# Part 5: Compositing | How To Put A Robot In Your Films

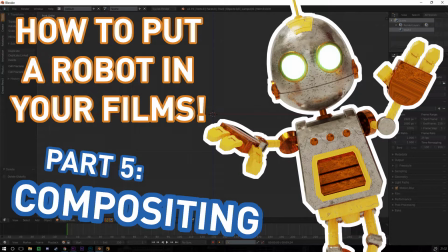0s
Hi everyone and welcome to part 5 of how to put a robot in your films using Blender. First of all, I'm sorry this video has been delayed by a couple of weeks. I meant to release this the day after part 4 but I just ended up being really busy so sorry about that.
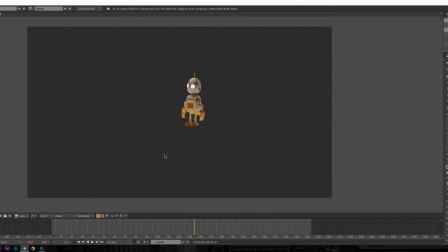10s
So anyway, in this video we're going to be taking our beauty renders from Blender and our shadow renders and compositing them in After Effects.
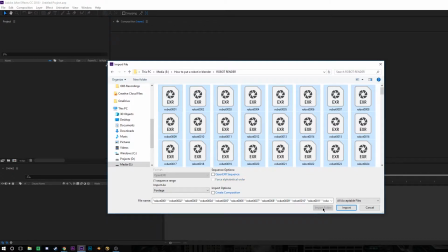16s
So, the first stage is to open up After Effects and import our render. Our render is lots of individual images so make sure you have Open EXR Sequence ticked which will turn all of those images into a video file.
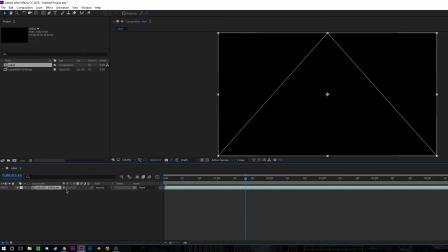25s
Then drag that into a new composition and by default you will see nothing It's going to be completely black and you won't be able to see anything until you add a plug-in called extractor And then tell After Effects what to look for in the EXR files So set this box to be
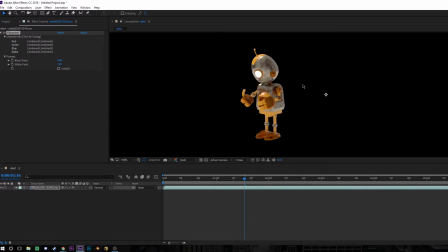35s
combined and that's going to show us what is essentially our beauty render This is the combined layers of the robot that we rendered out of blender
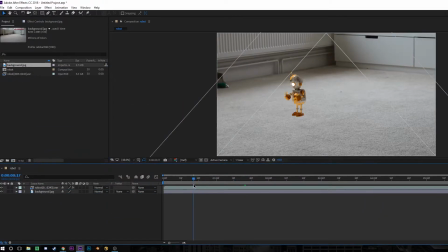41s
and what we're going to do now is separate them into Some individual layers such as the reflections and the emissions and that's going to allow us to
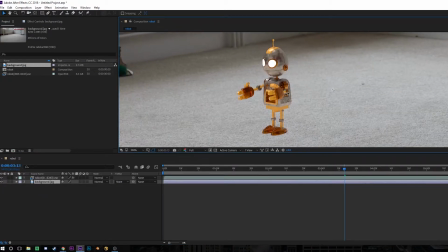47s
tamper with the image in post to get It really really perfect The first thing you need to know about CGI is that when you render it it comes out absolutely perfect So if you zoom in you'll see that our robots are a lot sharper than the background.
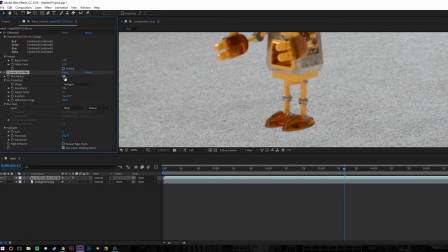56s
To counter this we want to add a camera lens blur because camera lenses in real life have always a bit of imperfection to them, they're never going to be really really crisp.
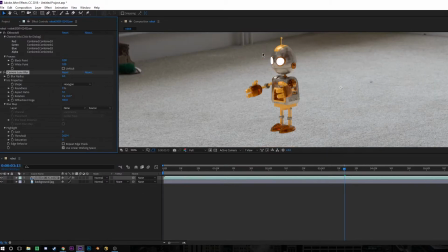63s
So to make the CGI match the background we have to make it a little bit softer so it's not so sharp. This is a really common visual effects practice when working with anything that's CG.
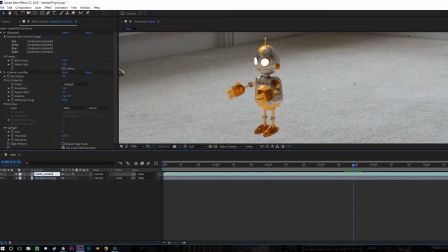70s
Now I'm going to name this layer robot combined and then duplicate it so we can start extracting the different layers and
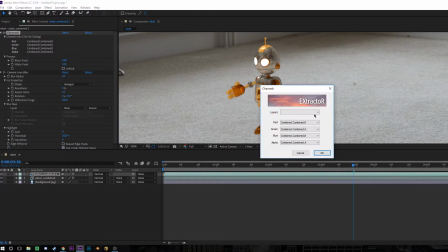75s
then if you click the extractor box again and this time change it to something like glossy direct we'll be able to isolate our reflections.
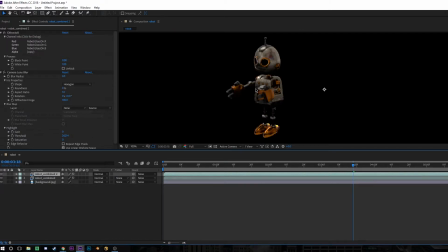80s
So what we're looking at here is purely the reflections that were rendered in Blender So this will be reflections from the environment,
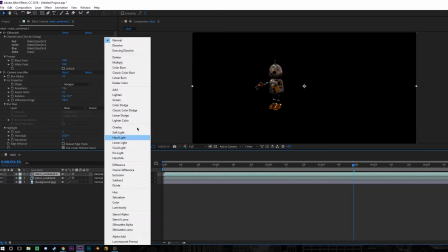86s
highlights from the lights in the scene And there'll be nothing else in this render layer And if you change the blending mode to screen,
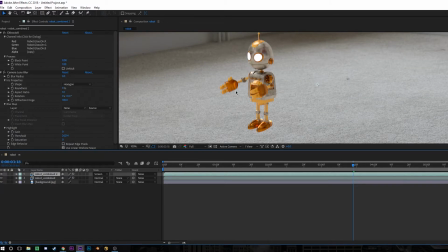91s
that will overlay this on top of our original beauty layer And you don't want it to be quite this strong because the reflections are already in our beauty render So if we screen them back on top again, we're just doubling the reflections, which isn't very accurate But what you can do then is add a curves effect and dial it in so you can decide exactly how much reflections you want to show Here I just increased them a little bit because I thought that the reflections compared to the background were
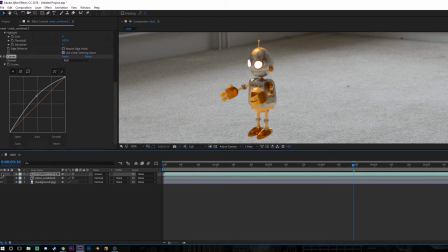109s
quite dark so I just lifted them slightly with the curves effect and it makes a big difference. Then I duplicated this layer and set this one to glossy indirect.
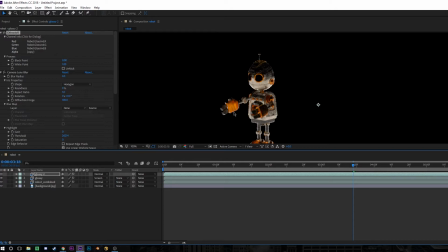118s
This is also reflections but it's essentially secondary reflections so this means it's light that bounces off a surface and then bounces onto the robot.
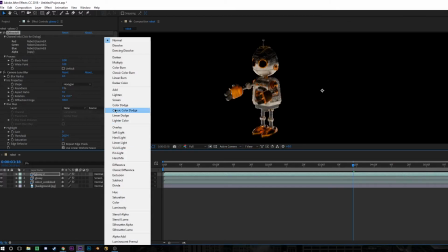125s
So an example of this would be the light coming in from the windows hitting the floor and then bouncing back up onto the robot and that's why you can see this layer looks quite bottom lit.
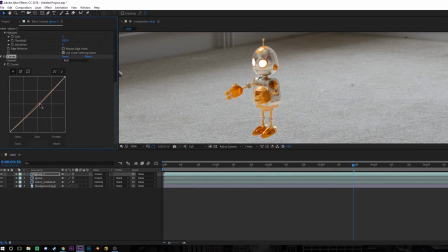132s
So if we change the blending mode for this layer to screen as well that's going to put these reflections back on top and then you can adjust the curves effect accordingly to make it match the lighting in your background.
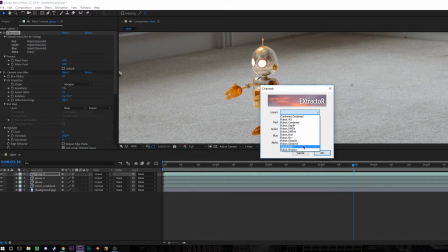140s
Then I duplicated this layer again. This time I set the extractor plug-in to show the emission render pass And if we solo this layer You can see that it's just isolating
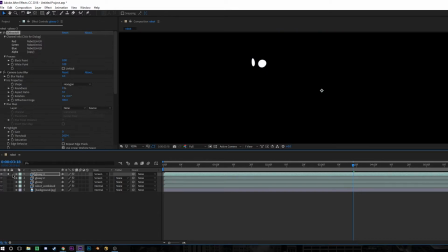147s
the eyes because I set them to be a light source when I rendered it as a blender Now we can add a blur effect onto the eye
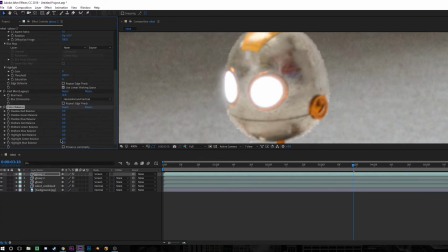152s
layer Which is going to give a really nice glow effect And then you can add some color correction and make it whatever color you want I used
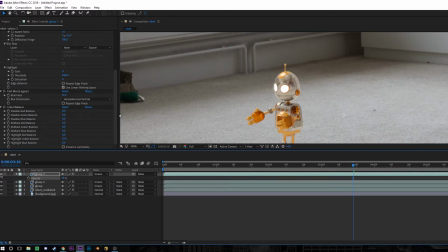157s
a color balance and just increased the green highlights slightly to give the eyes a bit of a green glow Now we need to composite in the
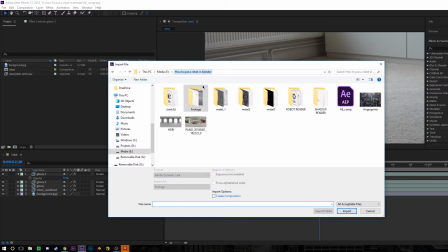162s
robot shadow that we rendered earlier Back in After Effects go to the folder that you rendered the robot shadow into and then make sure that you have
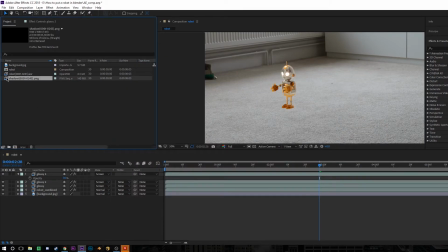168s
image sequence selected when you import it and then drag the shadow render on top of the background and underneath all of your robot layers.
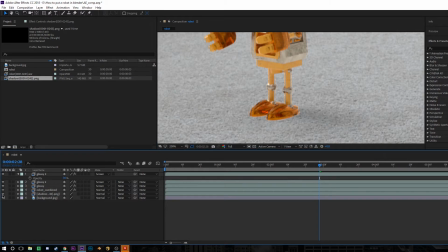174s
This is going to nicely place our shadow on top of the background and underneath the robot and it's not going to go over the robot's feet because we set the robot to be a mask in blender.
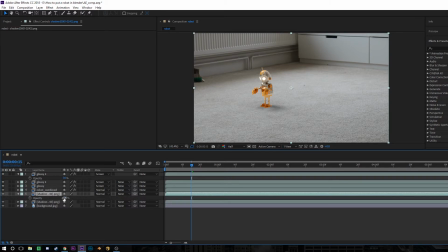181s
I duplicated my shadow to make it twice as dark and then I pressed T and changed the opacity to about 40%. I just felt that the original shadow wasn't quite dark enough to match the shadows that are from the window still in the background. Then with both the shadows selected I press ctrl shift c and pre-compose them. Now I can add a camera lens blur to this as well like I did on the robot and set it to 0.3 to match.
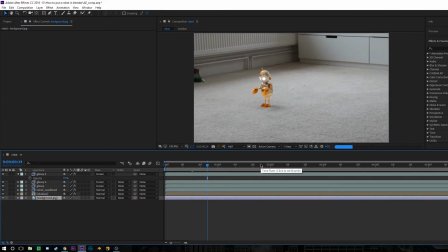199s
And because I pre-composed the shadows, this is going to apply the blur to both of those layers. And that's all there is to it.
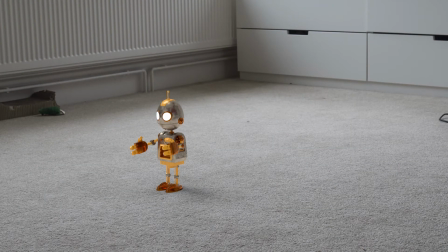204s
After that, you can hit render and enjoy the result. So this is what these five tutorials should have ended up with. This is what I made, but obviously yours might look quite different. I ended up looping the flip and making it into a GIF, which I posted on Instagram, which was really popular. So I hope you found these tutorials useful. You can make some really, really cool stuff with Blender, and I think it's a fantastic tool.
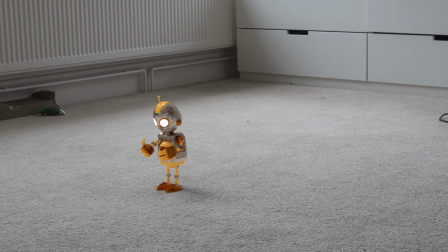220s
And when you use the EXRs and bring them into After Effects and composite them properly, you can get some really, really good-looking results. Thank you very much for watching. Please let me know if you found this useful and if you'd like to see anything similar and I will see you next time